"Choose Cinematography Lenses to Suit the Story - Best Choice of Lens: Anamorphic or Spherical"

We know by creating a light source and creating descending shadows that there must be depth to a face so it looks more three-dimensional.
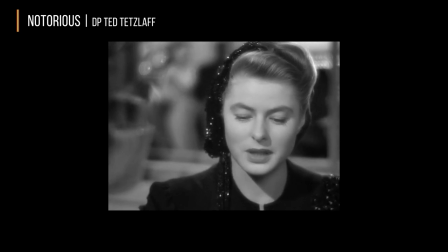[8:31]
Here we see the lady where we actually have a softer lens. The shading is transitioning the depth between her nose into her hair.
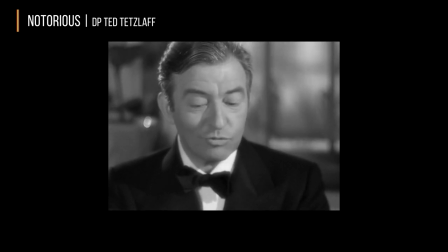[8:38]
So what it does is give it a more three-dimensional quality. And in the background, the shading is a very transition, it's not a very sharp out of focus, which gives the illusion more depth. So this has something that lensing can do. By using a lens with a little bit of spherical aberration or an anamorphic lens a little bit softer, we actually create the shading effect. Now when compared to a lens that does not take advantage of the shading effects, what we tend to do is get an image that looks a little bit flat and less dimension to it.
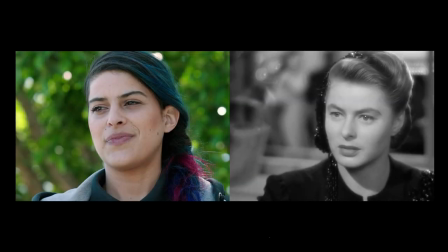[9:05]
If you look at the subject on the left, we have a very sharp lens without much shading because there's not a lot of spherical aberration. When you look at the image on the right, with you have a lens with a little bit more aberration, you have a little bit more personality, a little bit more depth to it, where the image on the left looks kind of flat and sterile. Perspective is the illusion, or depth cue, that the foreground is going to be larger than the background.
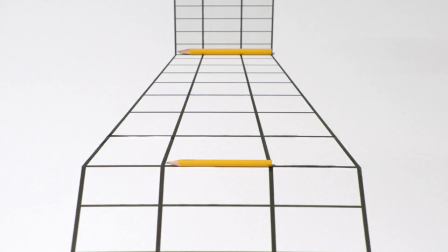[9:28]
In the illusion that we see, we see two pencils, one in the foreground, one in the background, connected by some converging lines, which represents depth. Obviously, by looking at it, the pencil in the background must be larger than the pencil in the foreground. but in reality both pencils are identical in size.
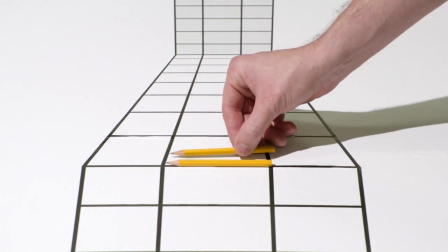[9:45]
How is that? Because the perspective depth cue is so strong by the descending lines and the converging lines of the illusion,
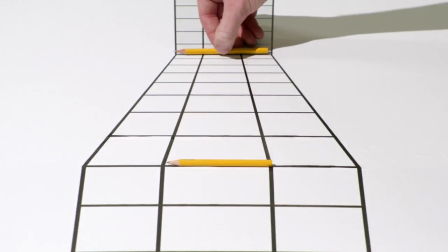[9:53]
our mind automatically believes that the pencil in the background is much further away but in order for it to have that scale to the lines it must be much larger. This is how this type of depth cue can be used very effectively to create the illusion of depth or an illusion of something that's really not there.
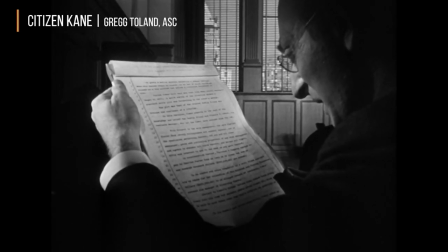[10:09]
The movie Citizen Kane has an excellent example of the use of the depth cue perspective.
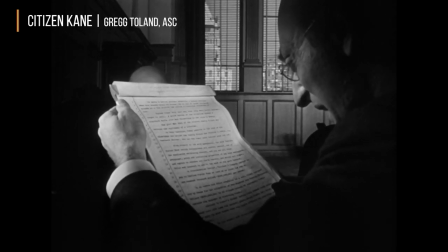[10:15]
In this example, there's two gentlemen talking in the foreground. In the background, there's wood paneling beneath the window.
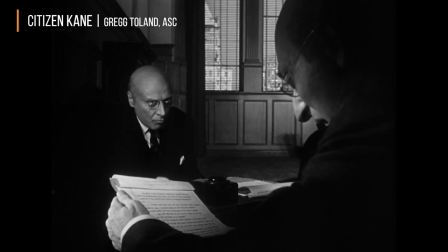[10:21]
If you look at it, everything looks scalable and looks like a normal window and wood paneling. But in reality, because of use of perspective cue, magnification of lenses, what we see is really not what it is.
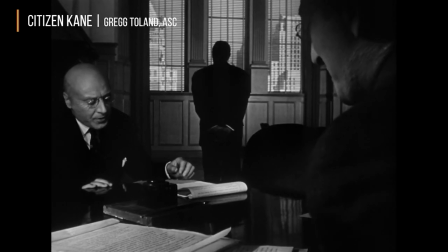[10:33]
You're going to see a gentleman walk into the background and as he goes closer to the window you
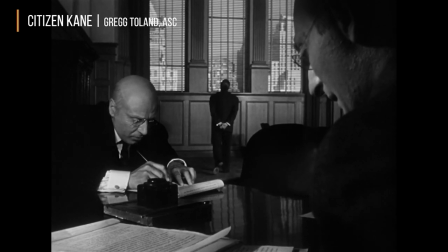[10:39]
notice that the scale of the window and the wood paneling is completely different than you originally had suspected.
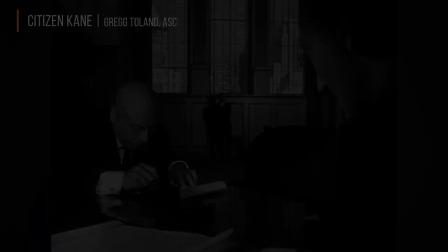[10:44]
That's because we made very strong assumptions because of the perspective cues that this window must not be as large as it is in reality. This is a very effective tool that can be used in the opposite to create the illusion that a room might be bigger or smaller than it really is. Occlusion is perhaps the most dominant of all the depth cues we've spoken of other than Stereopsis. And this is the depth cue that our eyes rely the most on in creating the impression that something is three-dimensional even though it's not.
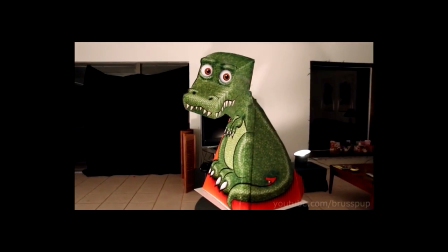[11:13]
What we have here is a simple cutout of a dinosaur that looks like it's going to be following you.
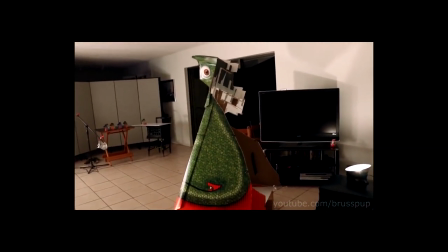[11:18]
But here your eyes are turned off assuming that the nose must be in front of the eyes and the hands must be behind the face because that's how things logically stand out in real life.
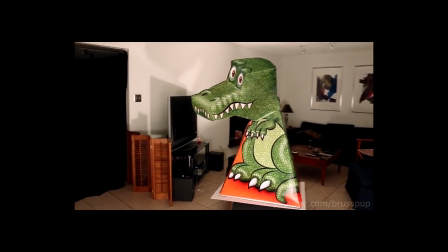[11:26]
But in reality when you watch the dinosaur you'll see that it's not what it really appears to be. It's actually an inverted cutout.
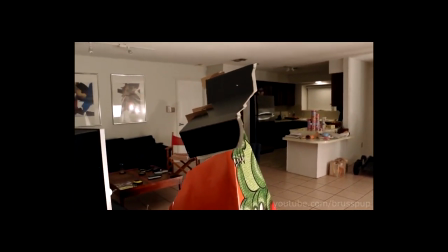[11:33]
But because we're so trained and occlusion is such a dominant depth marker, our eyes are actually forced to believe it's something that it's not.
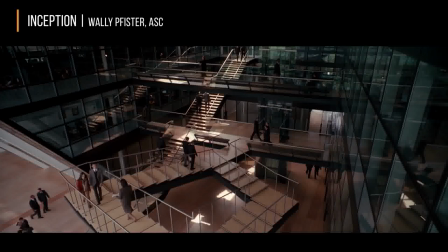[11:41]
We're going to look at the movie Inception. He's using steps as a very strong occlusion cue.
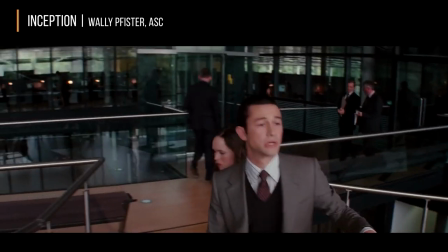[11:47]
You notice here it looks like the steps go on forever. It's very similar to how maybe an Escher painting would be.
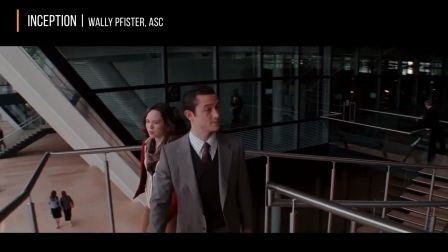[11:53]
By using occlusion and creating a nice perspective line between the top stair and the bottom stair, you notice these stairs are not actually what you see.
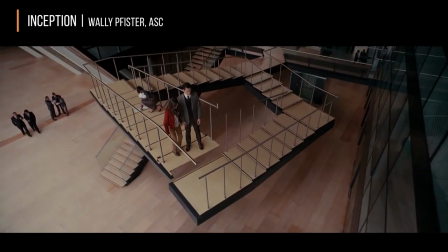[12:01]
We actually thought because of the way it's sized up and the fact that one stair must be in front of the other, it must logically be a continuous staircase. And it's used to help to create the illusion of depth. This can be seen with using longer magnification lenses to enhance the compression of depth of field. Automatically, I always believe it must be further away from something than it really is. So that's why when you use a lens that's maybe too wide-angle, the things are proportionally too far away and does not look natural to us. Relative motion is one of the most effective tools in the motion picture community to create the illusion of enhanced depth or more depth that's really there. And that is because if an object in the foreground and an object in the background move at different speeds, our brain automatically assumes that they must be on different planes.
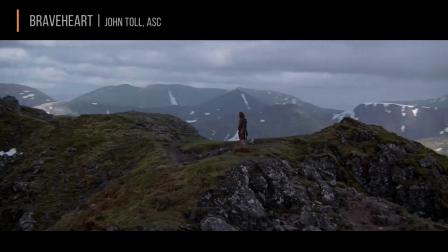[12:49]
The movie Braveheart is an excellent example of relative motion. In this scene we see a mountain in the background, a cliff in the foreground, and a main subject in the mid-ground. In its static form it looks very plain and has very little dimension to it.
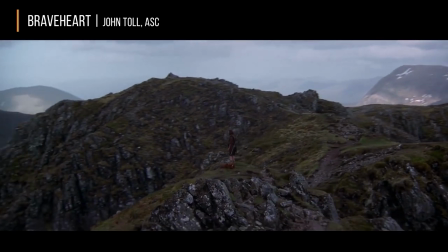[13:04]
Once we add motion to this scene it pops and has motion and detail and depth to it.
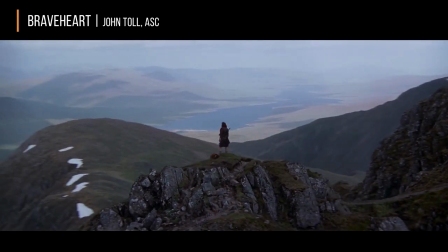[13:10]
It becomes a very dynamic scene. Once we pause it becomes flat again because there's no relative motion between the foreground and the background.
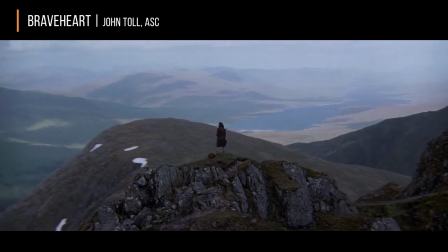[13:17]
We're going to induce motion again. You'll see all of a sudden the scene that was once very flat has enhanced virtual look to it. Up to this point we've really been discussing formats that have been proven to the 35 millimeter format. What has been happening though is a migration to larger format sensors and film formats. A lot of the great aesthetic features that are seen in large format are very similar of the features that we discussed with anamorphic photography. We have greater magnification, a more natural perspective, and due to the evolution of large format lenses, large format can tolerate a softer lens. Because of the softer lens, we can introduce more spherical aberration and evoke more of the depth cues such as shading or compressed depth of field. So what we're going to do now is discuss some of the large formats and the lens variations go with it.
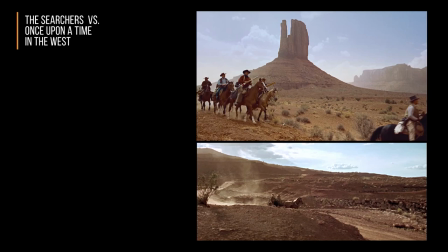[14:07]
First we're going to give you an example of the difference between a large format feature and one that shot in a smaller two perf format which is called technoscope. On the top we have vista vision which is eight perforations of film and the bottom is technoscope which is two perforations of film.
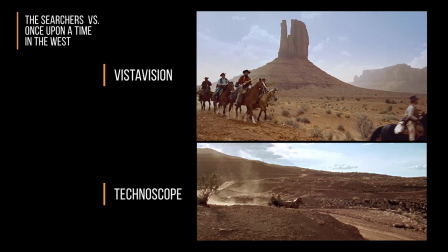[14:21]
So obviously the two perforations constitute as much smaller area of film negative versus the vista vision. Because of the larger nature of the vista vision we're going to be using a longer focal length lens with more magnification. We have more detail in the scene. What that does is creates a greater depth of field fall off, more noticeable depth cues,
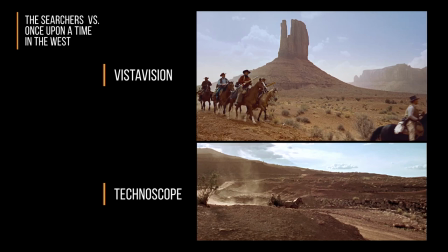[14:41]
and a much more realistic sense of the scene versus the smaller wider angle technoscope, which has one less magnification. You see more grain, and because you're using a wider angle lens to get the same field of view, your perspective distortions tend to be accentuated and sometimes look unrealistic, such as the horse.
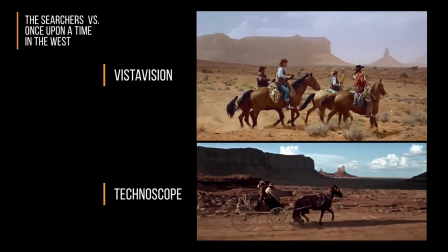[15:00]
When it moves, you'll notice it only takes four or five steps to go across what seems like miles, where in the VistaVision, your perspective is more natural.
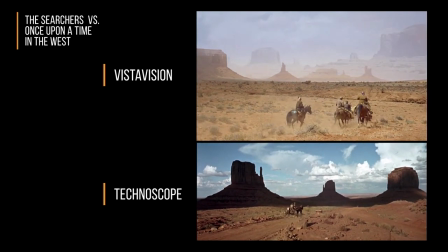[15:08]
So you can see here, one, very similar type of instances at Monument Valley in Utah, but you see how the horse in the bottom descends or disappears very quickly because the magnification is so exaggerated, whereas in the VistaVision, it's a more realistic fall off. What we're going to do is show you a demonstration of the difference between film and digital, because up to this point, we've noticed that there's two very strong ways of shooting. We have the traditional film, which seems to be making a resurgence, and also the inevitable migration to digital because it's the more familiar product.
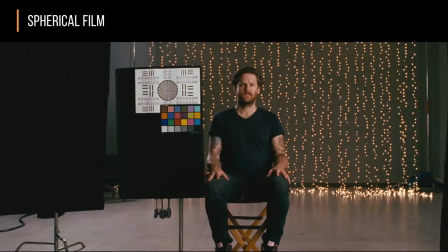[15:40]
Here we're using the same type of focal length lens, the same type of scenery, but you'll notice with the film you have kind of a glow around the lights, which is part of the nature of the chemical makeup of the film. You'll notice a softer structure between the lines between the human being.
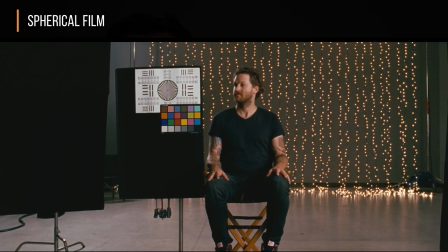[15:54]
This is what a lot of people call the organic look of film, which oddly enough many digital cameras are compared, this looks the most film-like.
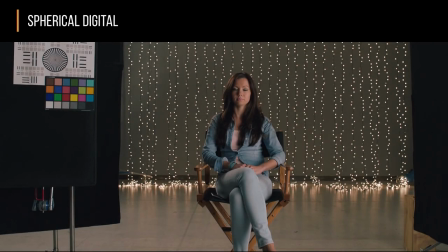[16:00]
Now we're going to go to a digital with the same focal length lens, the same type of position, but notice the background of the lights have different. We're not getting the glow from the anti-halation layer of the film. We get a more literal sense of a black and white contrast. There's not a good strong transition between the subject matter and the background, which some people interpret as being sterile or flat.
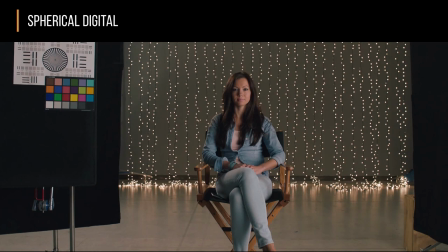[16:19]
In that case, a lot of people are using lens selections to enhance those characteristics or degrade them to make it look more natural.
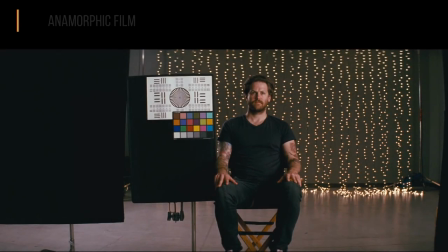[16:26]
One alternative is using anamorphic. Anamorphic has greater magnification, different depth of field falloff, and a more organic falloff to it due to the fact the lens might not be as sharp. If you look at the anamorphic examples, we'll see a little bit of astigmatism in the background.